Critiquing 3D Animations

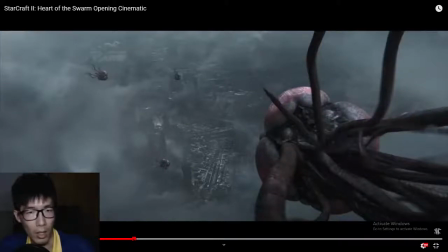So cut short, it makes sense over here because you have one from the perspective of this drop pod,
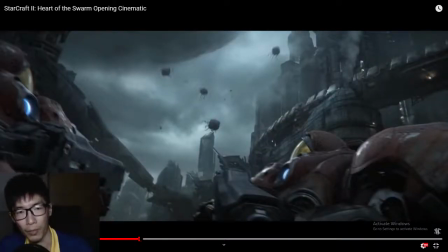and second from the perspective of the Marines, the Terran on the ground, seeing the incoming. So the viewer's brain automatically connects the two scenes together, that there is a time lapse in between that is not shown, it's just a jump cut.
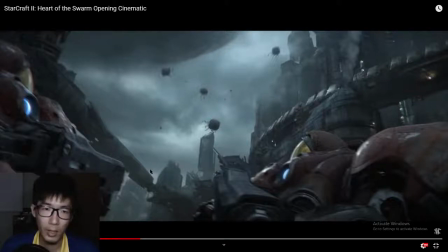But there, I've also seen animations that does this sort of jump cuts very badly, and it just doesn't make sense of how something can travel to another place via a cut. So this one is done very well.
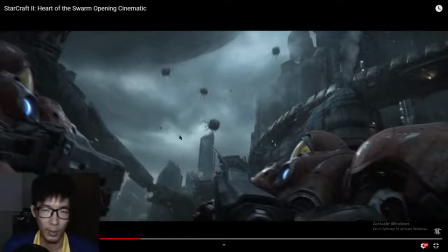It's very difficult for me to actually come up with the words to explain what makes this work and what makes the other animations not work. So let's just leave it that Blizzard did a good job over here. From the Leviathan, it shoots this drop pod down, gravity assist
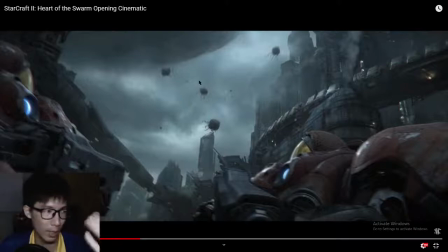The next shot from the bottom up, you see them coming down. Good shot over here.
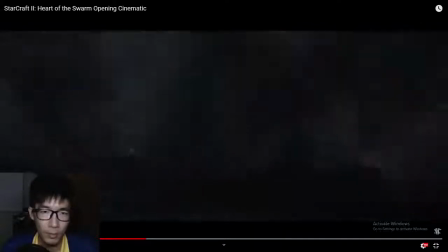And smoke cover,
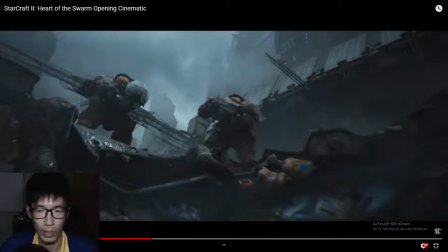a good transition scene, just like how we see in the first iteration of the cinematic with Tychus, the vault closing and then the title coming out and then cutting to the shackle
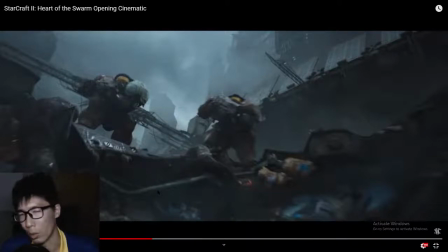removal. And over here, if you notice that the location of this is a little bit different, even though it should be the same scene, the same location, but actually there's a small change.
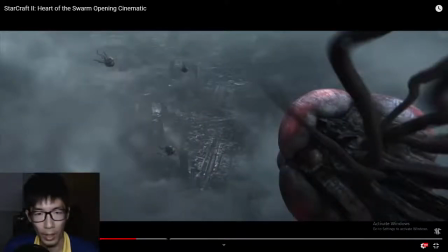Let's play again. Notice where the these two Marines are.
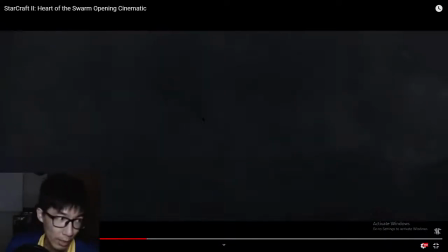Drop pods hit the ground. From this you can tell it's not very far from them, probably 10 meters away maximum.
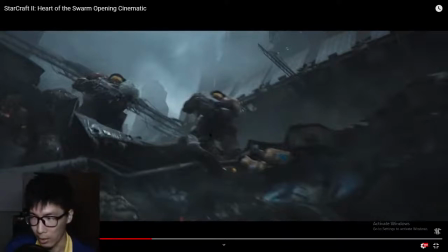And yet over here you can see the location change. How do I know?
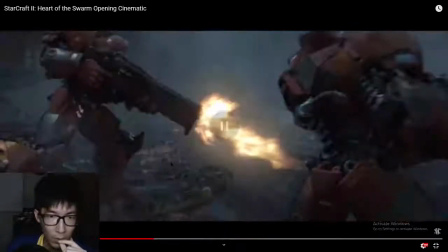How do I know? By the background. Okay, notice here, the Marines are standing near something very circular. There is a circular structure behind them.
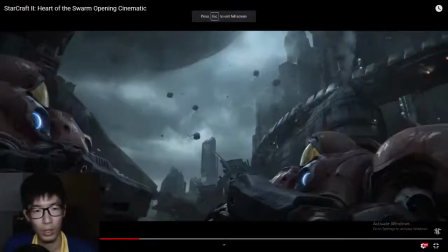Alright? And then you watch as they come up to the drop pod.
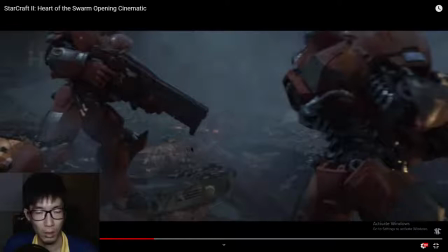Oops.
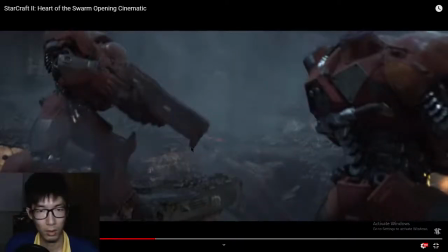Yikes, went too far. Where is that thing now? Where is that circular thing behind this Marine? It's not directly behind him, so because I would expect him to take some steps forward to where the drop pod landed. But if you look around, there is no such structure we see before. Location change. But very forgivable because it's not very apparent. I had to watch this a few times before I caught it.
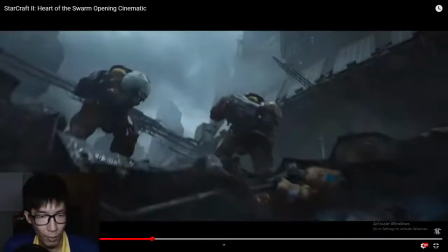Very good with the muzzle fire. If you actually slow it down and play frame by frame, not so much in this scene but in the upcoming one.
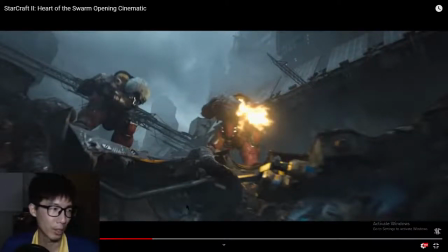When it comes to gunfire, muzzle flashes, you don't want them to all be the same. Even in real life, not all shots generate muzzle flash. And the muzzle flash generated will be slightly different in nature, some bigger, some smaller.
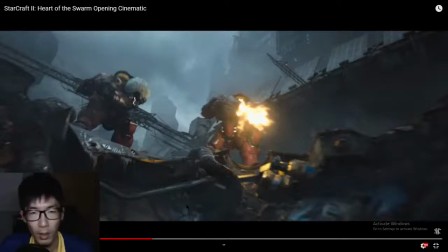So just watch this one. This is quite a big one. Next shot, a little bit smaller.
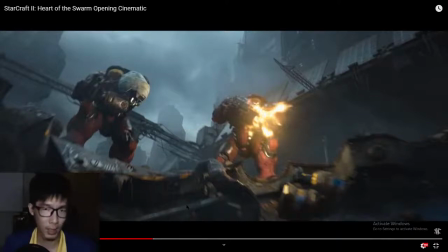Next shot, whoa, this is even smaller but wider. This is big and long. Slightly smaller.
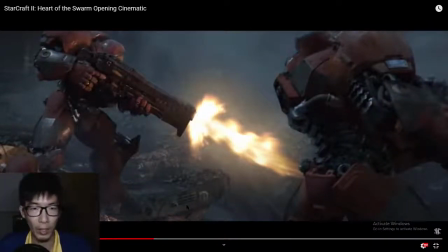Very much more apparent in this scene. A very big and long one, about the same size, slightly smaller.
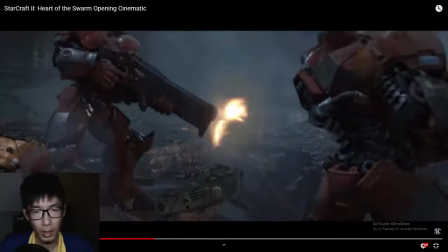Okay, same size. And whoa, what's this? So small.
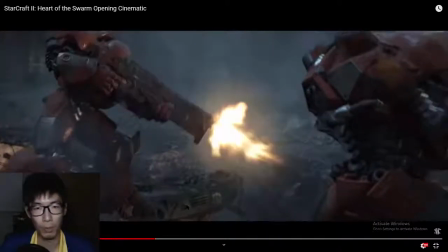And bang, back to a big one, and then a smaller one.
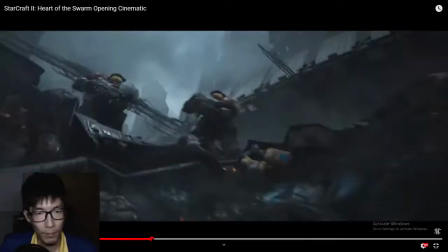So when you play it in real time, it looks a lot more catching.
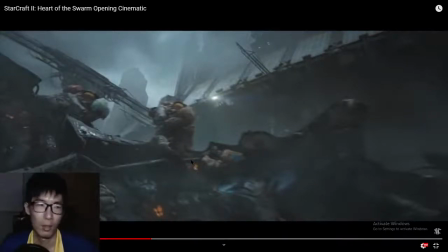It looks more nice, for lack of a better word.
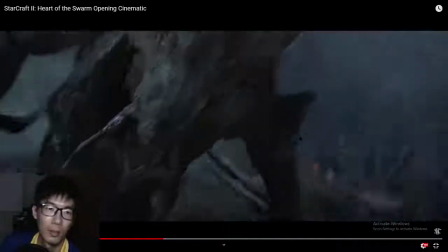Yeah, you see that? Transition scene using the hydraulic.
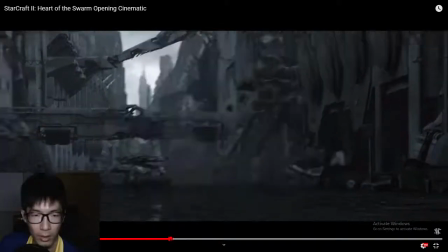So for the siege tank, the muzzle flash is quite consistent.
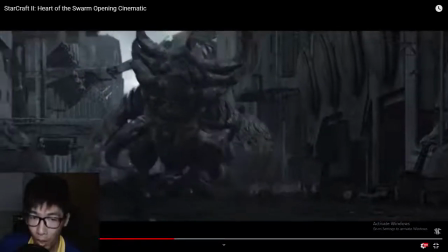This one is very forgivable because the siege tank fires slowly.
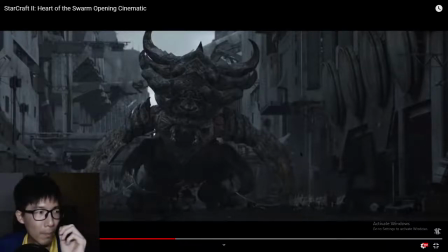Is bum, bum, bum. So you can have the muzzle flash in the same size, the same brightness, intensity. For every shot, and it's fine. But if you're talking about machine gun fire, that's a different story. You want variation within. The ultralight storms on the siege tank.
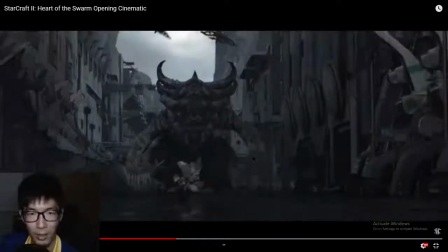Nice. Walks.
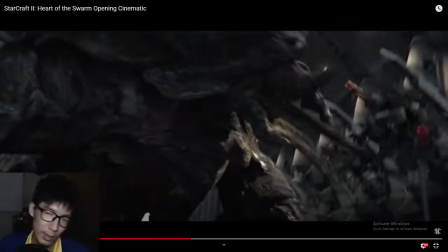Excellent detail over here.
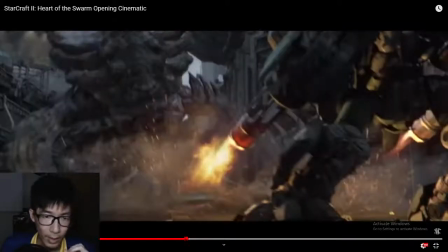When the Vikings start firing, is Gatling gun, or is it Gatling cannon?
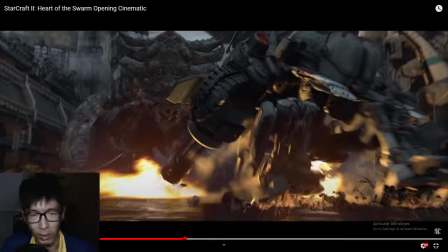I forgot what the weapon name is called. So you see that the barrel initially is cold, is black, and then it gets red hot.
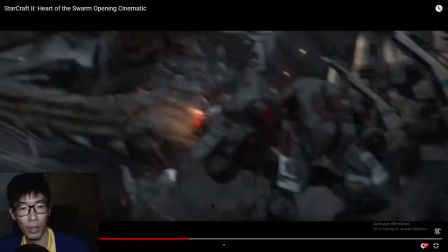Wow. It gets red hot over here. So it's very good attention to detail. But personally for me, I think it got hot a little too quick. Just a little too quick.
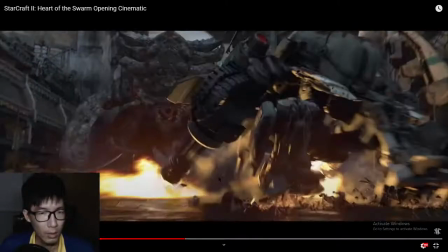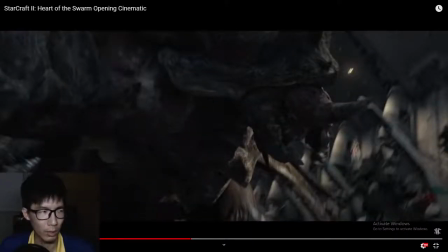because really barrels don't get that hot so quickly. But I guess it's because they don't have a lot of time. Blizzard don't have a lot of time in this animation to let the barrel get hot, so they choose to let it get hot very quickly, which is fine,
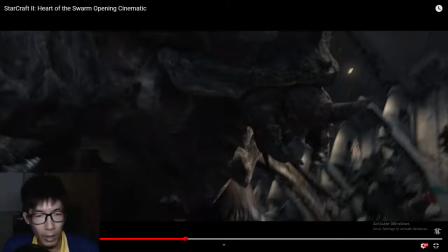acceptable in this context. And if you're asking why is it that only one plane
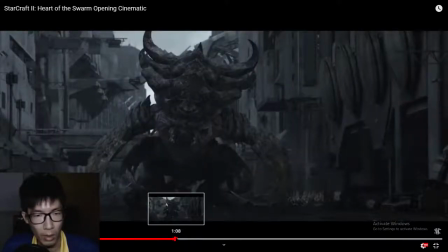landed and not all three that flew by,
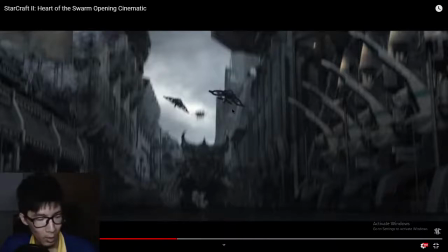is because there are two different types of aircraft. The first one that you see here, this pair, they are Banshees, identifiable by their, I forgot what this propeller thing technology is called, Orca style propeller that fires vertically.
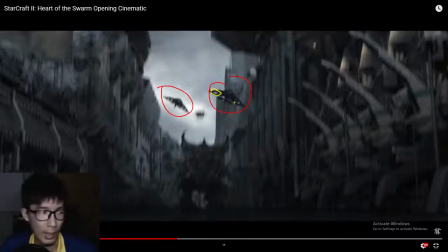So according to the game, these Banshees, they cannot transform, they cannot change between land and air form. But the one behind, the Viking, is the one that can transform.
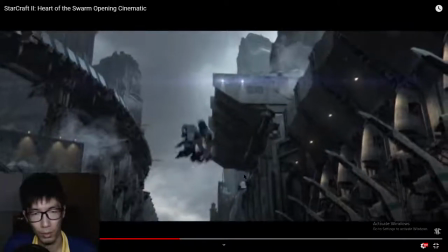So here you go, it transforms.
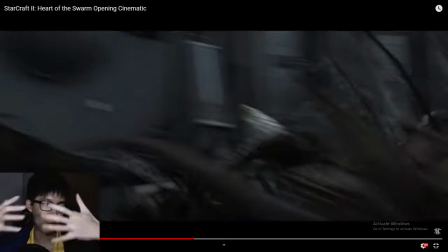So again, transition scene using a big object in your face to obscure vision and then move. It's a very tried and old technique that works all the time.
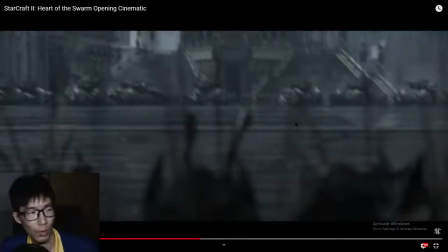Zoom in for the viewer to see what's in the distance.
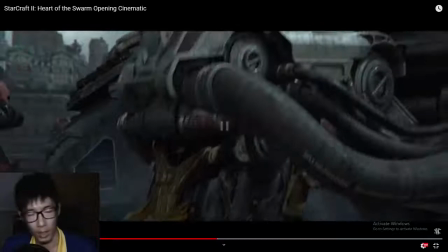And then you have the siege tanks. Boom! Again, offset, timing offset.
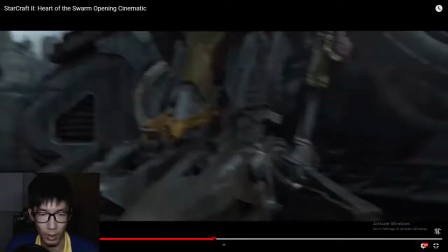Look at the smoke, the hydraulic gas that comes out of the support legs, front and back.
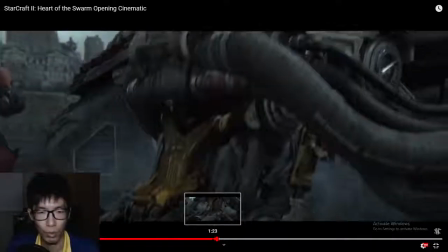Whoops.
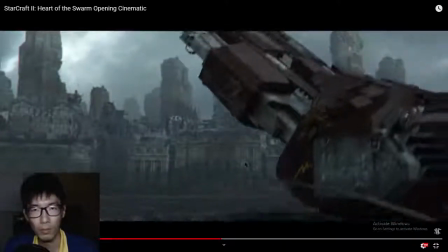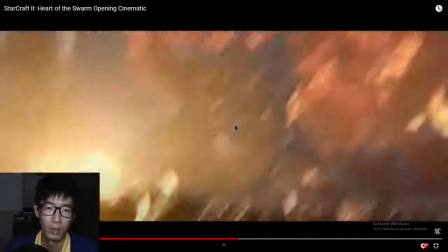Nothing much to say here, it's good stuff. All the Zerglings flying.
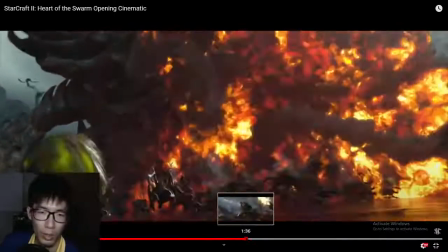Bang! That one is a good shot. Bang!